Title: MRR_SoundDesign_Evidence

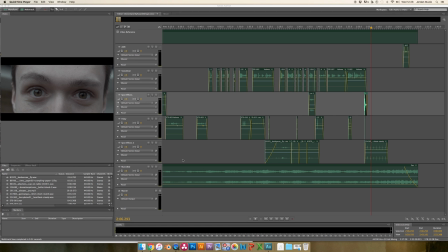Hello and welcome to my sound design for my road reel submission of Noteworthy. As you can see, this is my full sound design here. It's quite simple, really. I've got my tracks named so I know
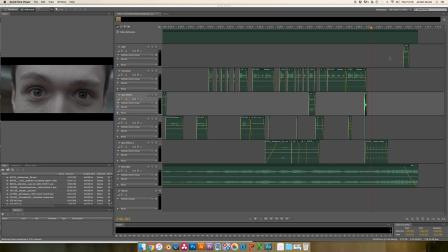where to put things, and if I needed to adjust it, saves time rather than having to look through each clip. Over here in my files window where I've imported all my sounds, my audio and my on-set audio.
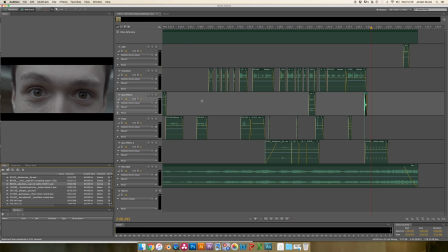My voiceover, which I recorded in the environment that my actor was, which was in the car, basically was quite short,
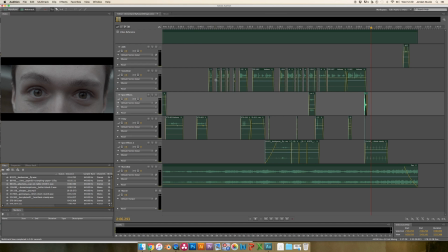and my film was quite long. So what I did was put some spaces, breathing spaces basically, in between each part. So what I'll do is I'll just solo the track for you and just play it.
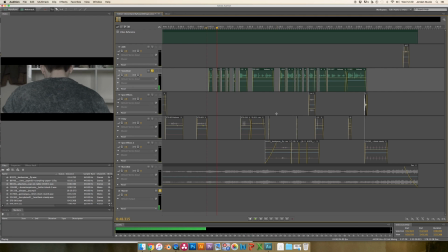I'm Mark. Just Mark. I'm an average person. I wake up.
And I think it gives, starts the pace off quite slowly.
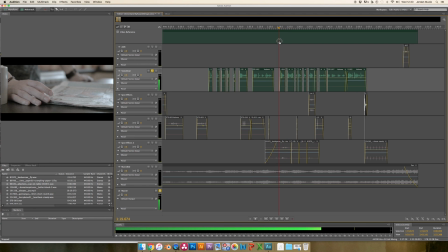Then getting to the end, everything speeds up and there is less space, and especially this end bit here, it's quite close together, so it builds up, the speed builds up as
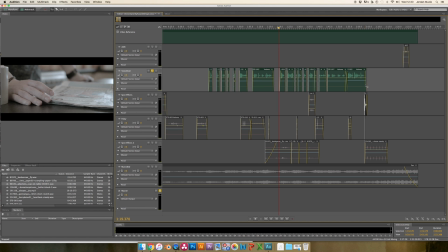the film progresses. Here we have
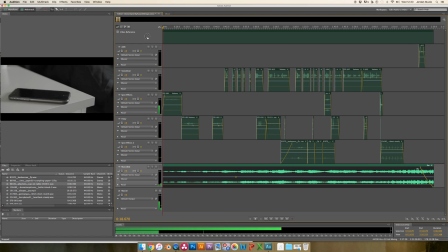the music bed, which was quite tough because of me not being sure particularly on my genre.
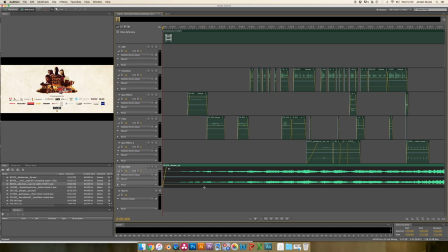It's not as easy, say, as putting some ambience to a horror film like previously. So making it kind of
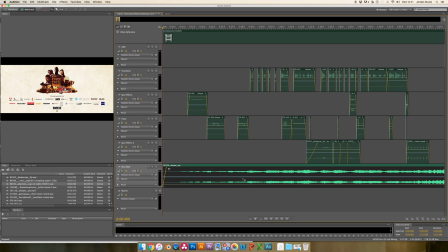good, bad, uplifting, not uplifting, I felt like this track kind of did that.
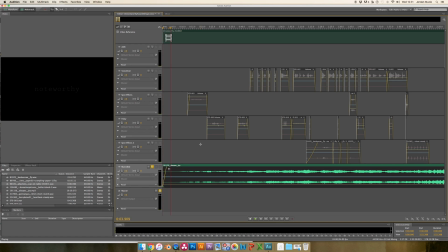It's quite a contrasting track as well because you've got the birds singing in the background, but it's about being a hitman. So I like the contrast of it.
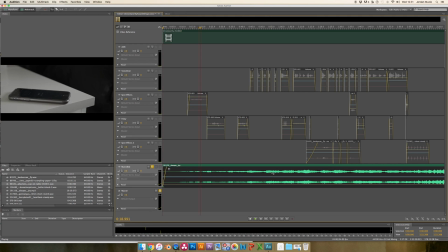The music that accompanies this, a little bit further on. Don't know if you can hear it. Just turn the volume up a
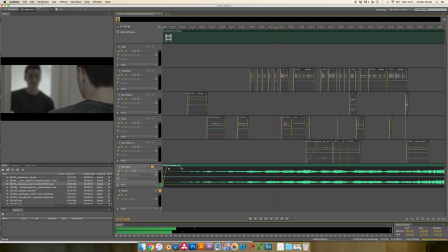bit. It could be classed as, so the title of it is Joy, and it could be classed as some uplifting, inspiring music, which is a choice for it really.
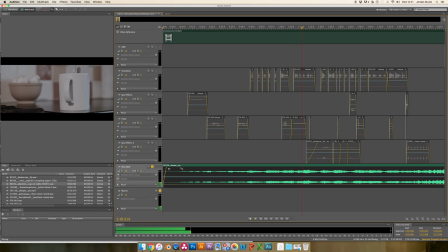The actual hitman enjoys his job. It's something he enjoys, something that, he wakes up for and he's good at, something that he's good at, so could
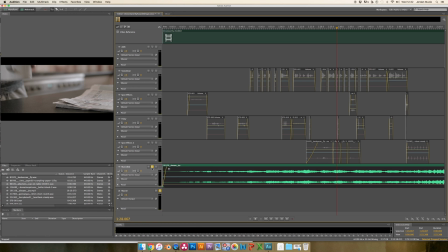potentially inspire other people. So that's why I chose that track with the birds, blah blah blah. Finishing off my sounds,
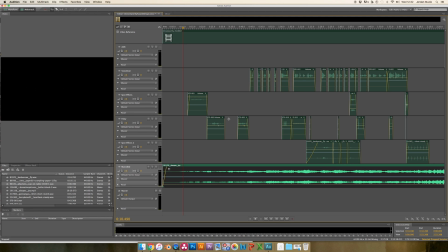I've got a fade in, fade out to avoid any pops for speakers, blah blah blah.